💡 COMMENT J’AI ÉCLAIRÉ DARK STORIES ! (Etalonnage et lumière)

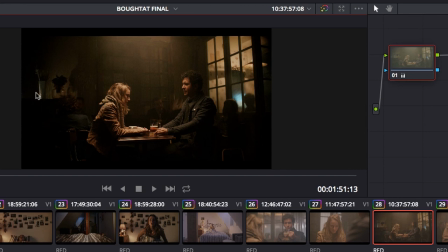7:59 Donc voilà, ça c'est la lumière principale qui est sur les personnages, ici vous voyez là il y a une petite source qui a été dégainée au dernier moment qui est une petite minette, donc ça j'en ai parlé aussi dans des vidéos précédentes, de ces fameuses petits projecteurs de poche qui sont auto-alimentés à la fois 3002 et 5006, là c'est un mini Aladdin qui s'appelle le Highlight je crois, voilà c'est les petits noirs qui sont bicolores et qui est juste posé ici sur le meuble,
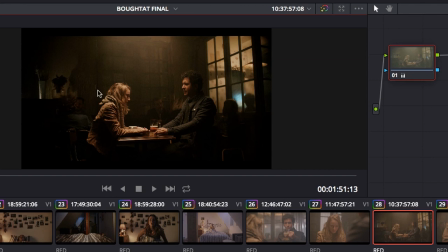8:28 ici, là, et qui permet de juste d'éclairer, vous voyez, faire une petite tâche de lumière pour éviter, si vous voulez, que toute cette partie soit très sombre. Donc, juste pour décrasser un peu, on dégaine la petite minette qui est ici. Ici, c'est un éclairage qui est tout à fait naturel, qui était en fait une lampe qui était allumée dans la pièce.
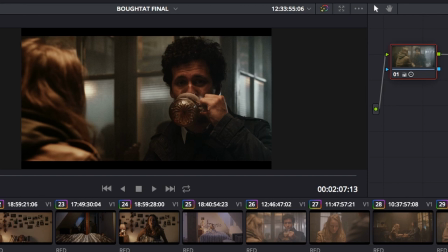8:45 Et si on part sur un contre-champ, alors, je vais le prendre en version plus large, ça sera plus simple.
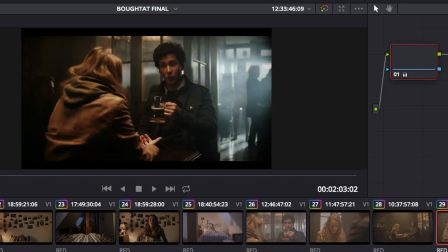8:50 Je crois qu'il y a une version, voilà, une version plus large. Donc, ici, on a une lumière qui rentre, donc qui est le fameux projecteur de chez Lightstar, le 4 lampes pardon,
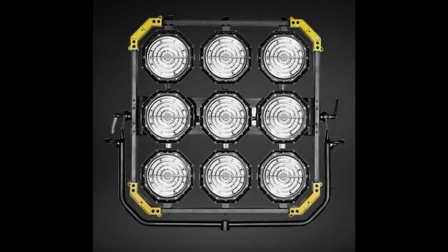9:02 excusez-moi, je suis trompé, le 9 lampes le 9 lampes, donc c'est le fameux l'œuf lampes de chez Lightstar qui rentre donc,
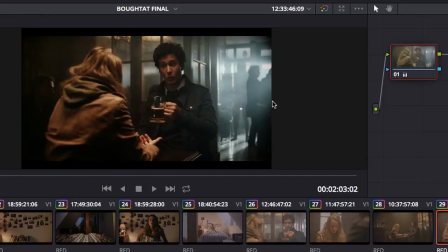9:10 alors lui là donc ça c'est un bar on est sur une petite rue à sens unique dans Paris
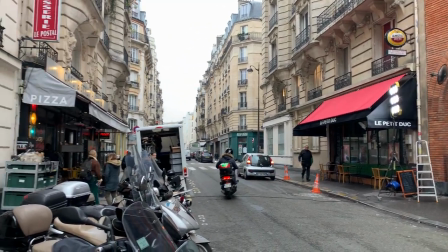9:17 le projecteur et lui est carrément de l'autre côté de la rue donc il est à peu près
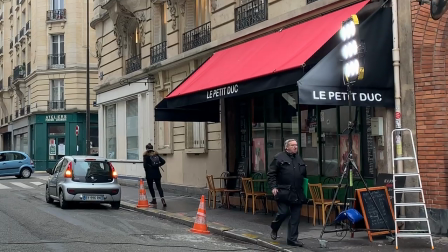9:22 à 5 mètres de la porte d'entrée et il fait son effet avec une petite
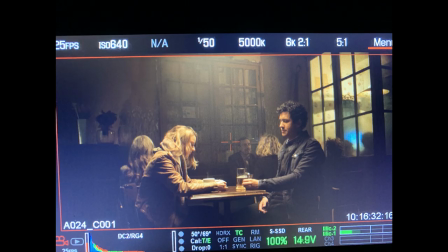9:27 machine à brouillard qui permet de renforcer les faisceaux. En fait, en éclairage, on est très basique. On a une source d'éclairage qui vient ici alors qu'elle a été évidemment supprimée lorsque l'on est
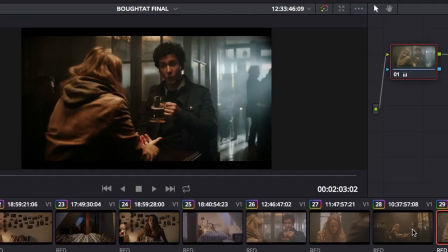9:37 sur ce plan-là pour éviter de perturber,
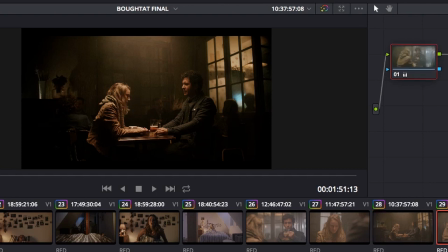9:43 de venir éclairer ici surtout la comédienne de face et qui est utilisé et allumé sur cet autre axe. ensuite dernière chose c'est que quand on arrive c'est très bien le top light, c'est très très sympa un top light c'est très bien, mais attention au top light parce que c'est un éclairage qui est relativement dangereux dans le sens où très vite on peut avoir des mauvaises ombres donc généralement, évidemment quand on met un éclairage par le dessus, ça crée des ombres sous les yeux, c'est pas très flatteur etc, c'est pour ça que quand j'utilise un top light je l'utilise avec des sources plutôt larges, plutôt que des sources ponctuelles où là vraiment ça dessine des ombres vraiment disgracieuses, donc je le fais plutôt sur des sources très larges comme le Fabrique 400 de chez Aladin qui est très pratique là-dessus. Ça a un avantage aussi, c'est-à-dire que quel que soit l'axe de caméra que vous allez utiliser sur cette séquence, comme ça ou à 90 degrés à gauche à droite, vous allez garder la même direction de lumière, à savoir un 90 degrés latéral puisque vous avez beau tourner autour des deux personnages tout autour de la table, vous aurez toujours la même direction de lumière. le top light c'est la seule direction de lumière qui quand on modifie l'axe caméra et bien on garde le même raccord lumière voilà mais par contre c'est assez délicat à utiliser alors justement comme c'est assez délicat à utiliser en termes de gros plans justement moins que sur des plans larges donc là je vais prendre un autre gros plan un gros plan de la séquence par exemple
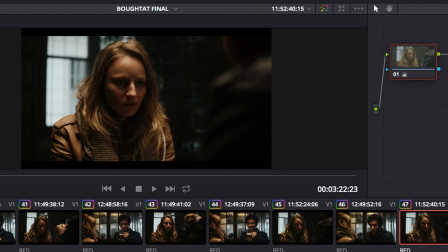11:10 par exemple ici vous voyez où très vite on peut très vite tomber dans pour avoir attendez j'ai essayé d'agrandir un peu
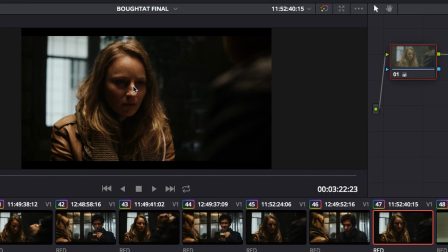11:22 on peut très vite avoir des yeux complètement absents, sans brillance parce que forcément la source principale est au-dessus donc on a un manque de brillance dans le regard et avoir des yeux assez sombres vraiment dans l'obscurité parfois la plus totale donc moi j'ai utilisé ici une autre minette qui est la version rouge de chez Aladdin excusez-moi je ne me rappelle plus les noms comme ça